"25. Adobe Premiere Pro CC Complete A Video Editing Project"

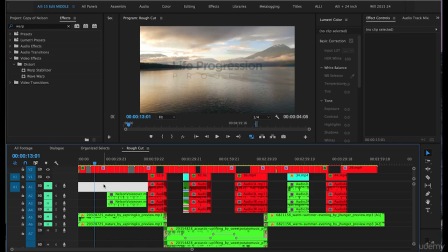Hi everyone, welcome back. In this lesson, we are going to reverse the speed of some of our clips.
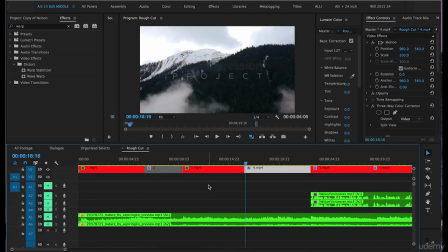Let's zoom in to clip 4 rather, and we'll just play that back.
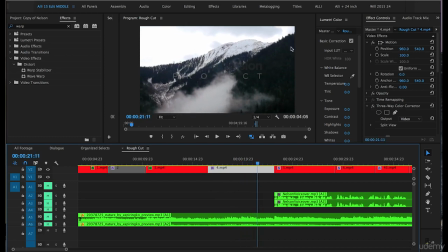Okay, so currently the camera is moving from right to left. I prefer the movement in my shots overall to go from left to right. I prefer this because when you read, your eye reads from left to right,
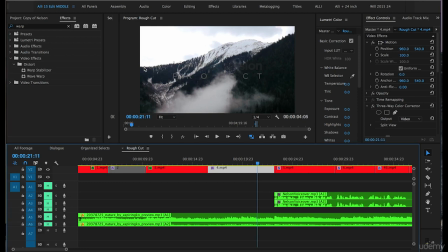and it's more visually appealing to view something going left to right in most cases. Not in all cases, but we're telling a story. The story is moving forward. It feels good to have clips move from left to right.
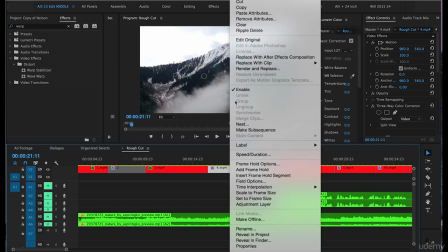So to do that, let's right-click on clip 4, go into speed, duration,
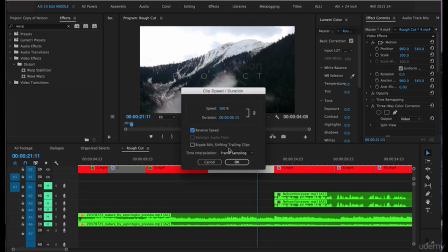and we will click on reverse speed, push OK.
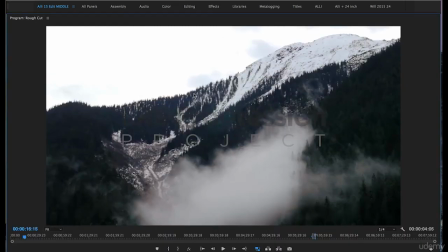Let's highlight the program panel, click on the tilde key on our keyboard, and hit the spacebar to play.
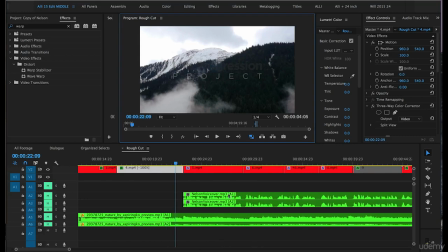Great. Hit the spacebar to pause, hit the tilde key, and you can see here in the clip it's reversed because it says minus 100%.
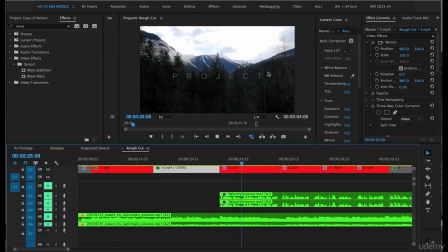Okay, clip 5 as well, as you can see, is going right to left, so I'm going to reverse that clip as well.
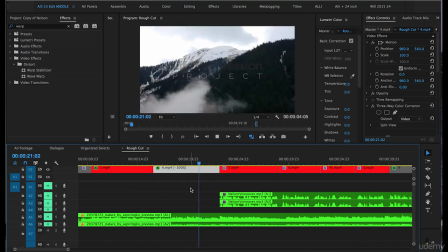Let's just go back to clip 4 and play from there.
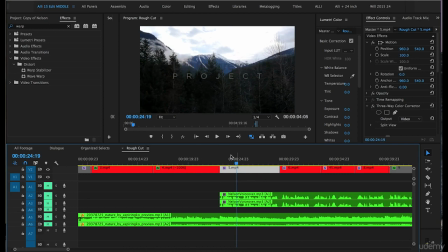It will feel better when you watch both of these clips moving in the same direction. So we'll right-click on 5, click on speed duration again, click on reverse speed, push OK. Let's play that back.
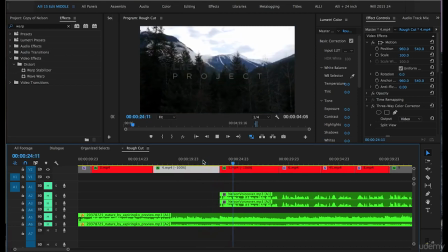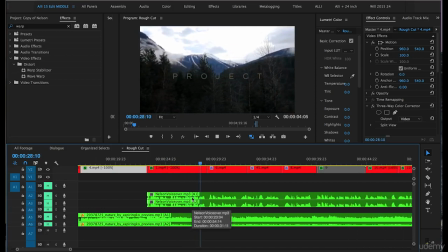Great.
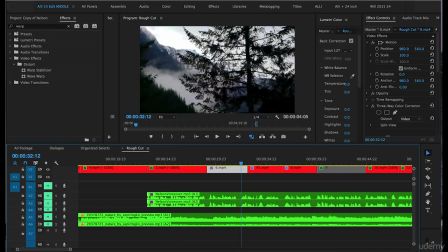I'm okay with clip 6 going from right to left because this shot's revealing the mountain tip here through the trees,
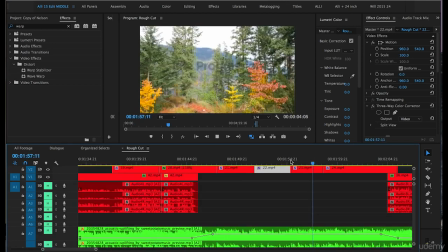so it feels a little different. So we'll keep that the way it is. Clip 23, we are going to reverse the speed of as well. So we'll right click, go into speed duration, reverse speed, push OK.
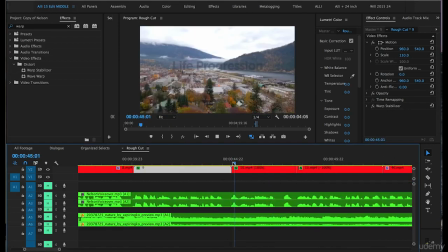Also, clip 10 here is currently set to a speed of 180. It looks a little too fast, slightly choppy,
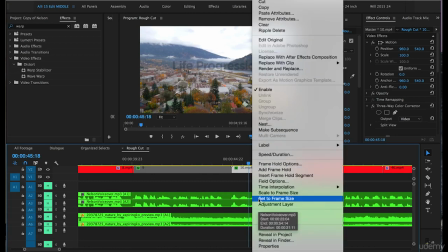so I'm going to right click in on clip 10, go to speed duration, and we'll change the speed to 160.
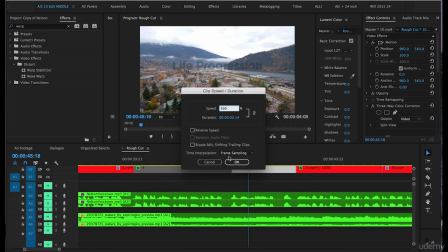Push OK. Let's play that back.
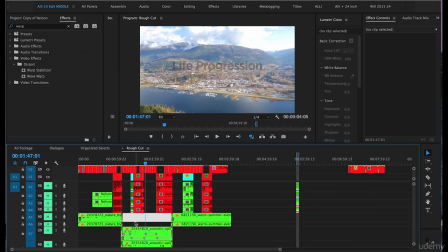Okay, that's better. Okay, so that is how you reverse the speed and direction of clips.